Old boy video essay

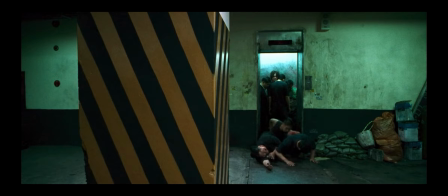After the hallway scene, the film's tone becomes darker and more deliberate. The editing slows down, letting violence hang in the air instead of rushing past it. The color palette leans into bruised blues and grimy yellows, creating a world that feels physically and morally rotting.
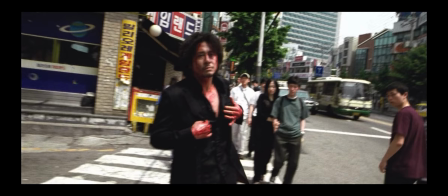Park uses close, suffocating framing to keep us locked inside Dae-soo's perspective. His rage narrows his vision, and the camera mirrors that tunnel.
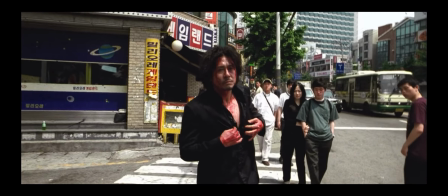As Dae-soo punishes the people linked to his imprisonment, the violence becomes ritualistic, almost methodical.
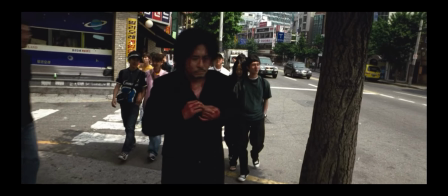It's less about survival and more about proving something to himself. He's looking for a way to get back the 15 years he's lost.
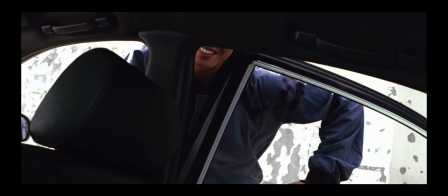By the time he finally reaches the man responsible, the film has transformed violence from reaction into fury. Every stylistic choice prepares us for his growing need of finding the man who did this to him, his relentlessness pushing him towards obsession.
됐네요, 이제. 복수하고 싶어서가 아니라 왜 그랬는지 알고 싶어서 싸운다고 했죠?
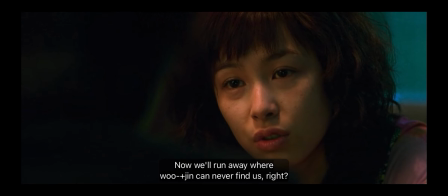이제 이유진이 못 쫓아오는 대로 도망갈 거죠, 우리?
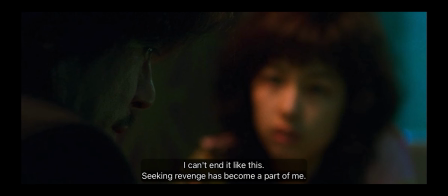못 끝날 것 같아. 이제 복수심이 아예 내 성격이 돼버렸어.
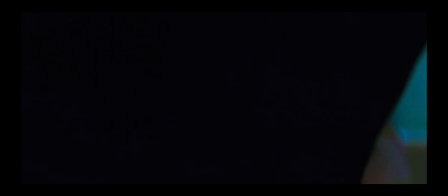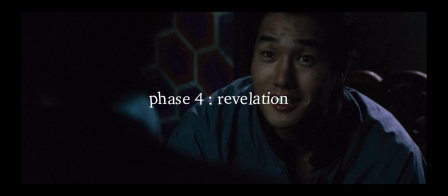$100,000 더 드릴게요.
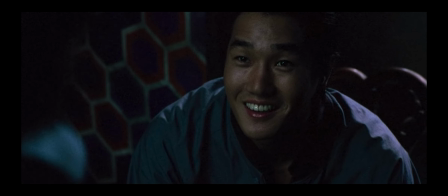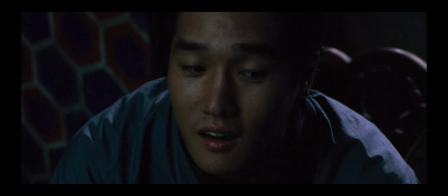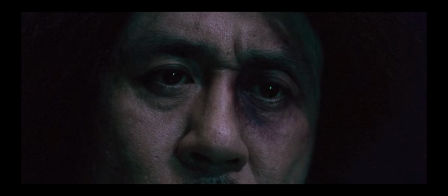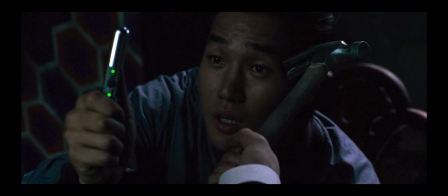Phase 4 of Oldboy begins the moment Daisu finally meets Woojin, his captor. The film's visual language changes instantly.
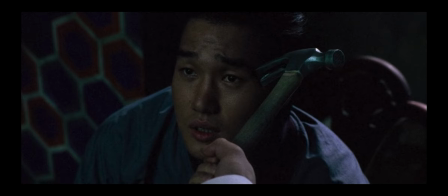Their first encounter is washed in a cold blue light, a color that's been quietly following Daisu ever since he stepped back into the world.
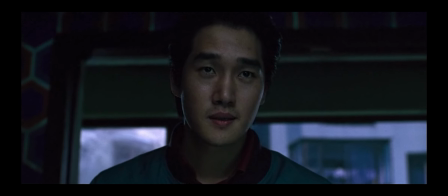But here, that blue becomes something new. It's no longer just the color of trauma or confusion.
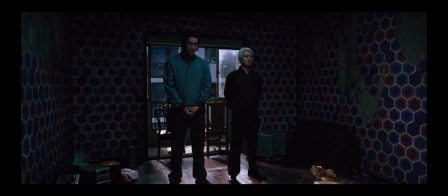With Woojin, blue becomes the color of control. The blue tone makes the room feel colder than the prison cell, because here the confinement is psychological, not physical.
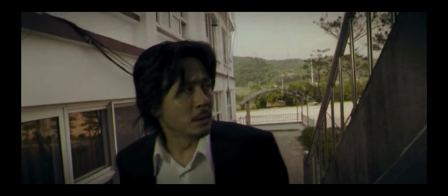Even in flashbacks, the camera shakes and turns, showing Daisu's confusion and difficulty finding the truth.
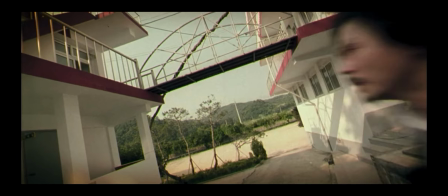Long shots of people running and Daisu chasing them, symbolizing his chase for revenge and determination.
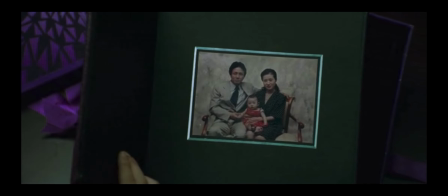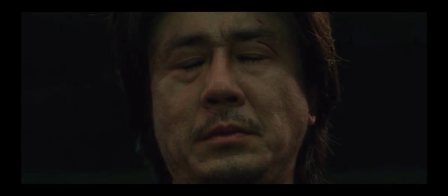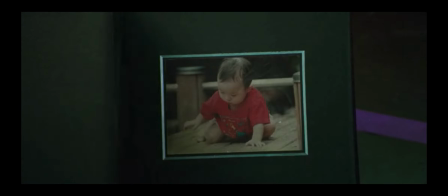Towards the end of Phase 4, the color green resurfaces yet again.
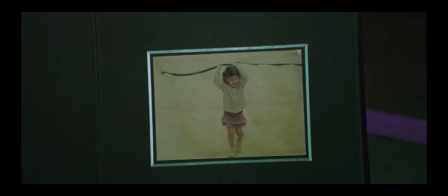When Woojin shows Daisu the green picture book, its hue immediately recalls the sickly green of the cell walls where he spent 15 years.
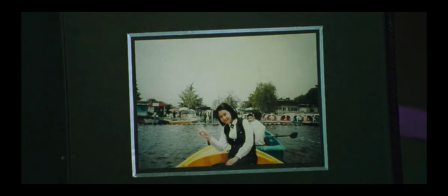It visually links the two chapters of his suffering, the physical imprisonment from his captor's past, and the emotional imprisonment he's about to enter.
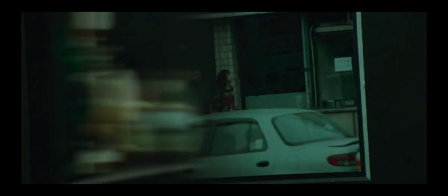That green becomes a bridge between the old trauma and the new revelation, proving that Woojin has been orchestrating Daisu's release long before this moment.
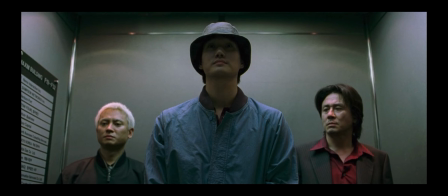As the truth unfolds, Park Chan-wook gradually alters the framing to expose the growing power imbalance.
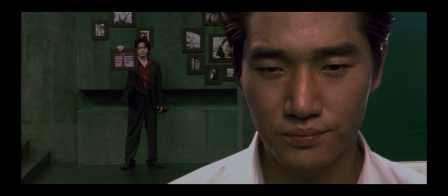At first, both men share the frame, but as Woojin tightens his psychological grip, Daisu is shown from farther and farther away. Wide shots make him smaller inside enormous, empty rooms, making him look like a child lost in an adult's world.
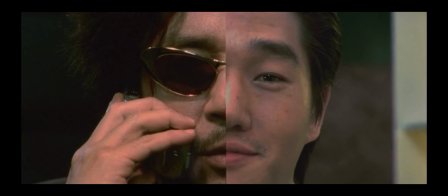We also see split screens playing two different realities. As we hear Woojin's story, Daisu discovers how his fate has been decided by Woojin all along.
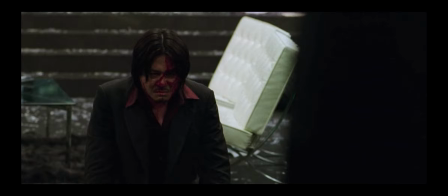내가 너희 누이한테 정말 죽을 죄를 졌다.
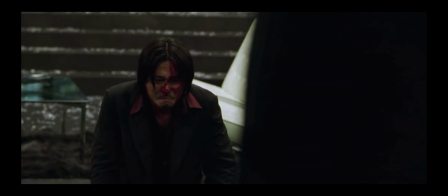그리고 너한테도 정말 잘못했다.
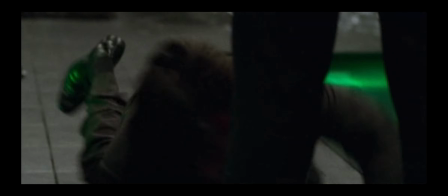그러니까 Phase 5 of Oldboy, the last stage of vengeance, is truly the breaking point.
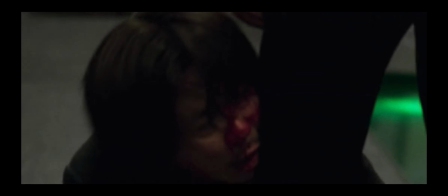The stage where vengeance no longer even feels like a goal. Daisu's lost all need for revenge.
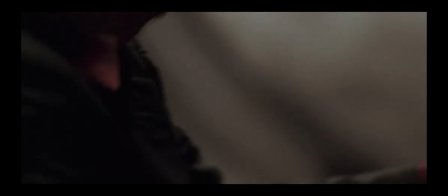He seeks forgiveness. He seeks another chance. It becomes pure submission.
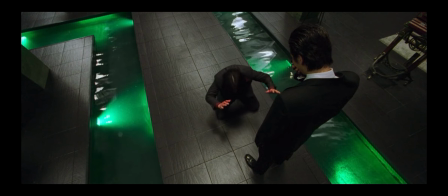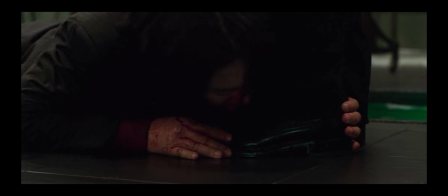Daisu's submission is expressed most violently through his own body.
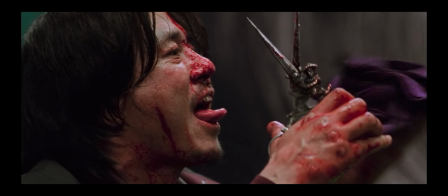When he cuts out his tongue, the camera staggers and it wavers, almost mirroring his panic.
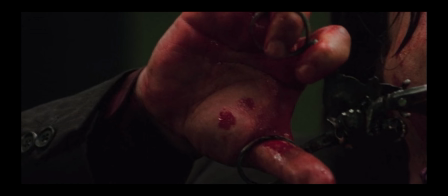The shaky framing reflects a man who has lost every piece of identity. This moment is the ultimate reversal of power. Daisu had spent the entire film trying to speak, to explain, to demand answers. Now, he willingly destroys the very tool that connects him with the truth.
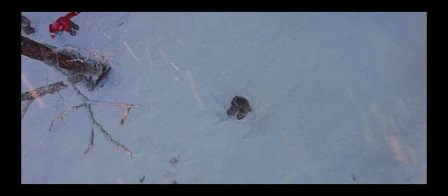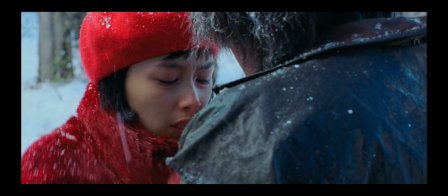One of the most important moments in Phase 5 is the snow scene, which visually captures Daisu's complete submission. After the psychological devastation, the film shifts into a quiet, almost dreamlike atmosphere.
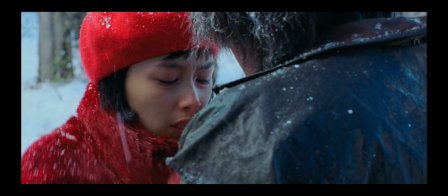The snowfall creates a stark contrast to the brutality that came before, soft, white, and gentle. But Park Chan-wook uses this softness ironically. The snow doesn't cleanse anything.
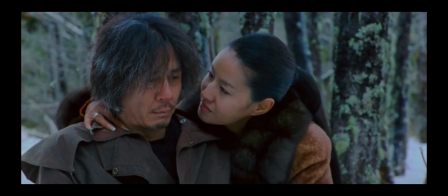It only highlights how empty Daisu has become. He'll try anything to erase his memory, wishing he had never started this cycle.
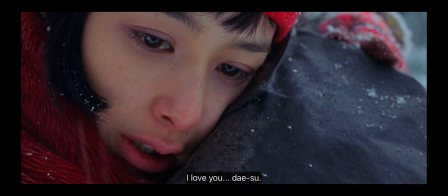Park Chan-wook uses Oldboy to show that vengeance didn't grant justice or closure. It led Daisu to willingly surrender his voice, his dignity, and ultimately his sense of self. By the time we reach the final scene, the film has made one thing brutally clear. Submission, not triumph, is the final destination of his revenge. 사랑해요.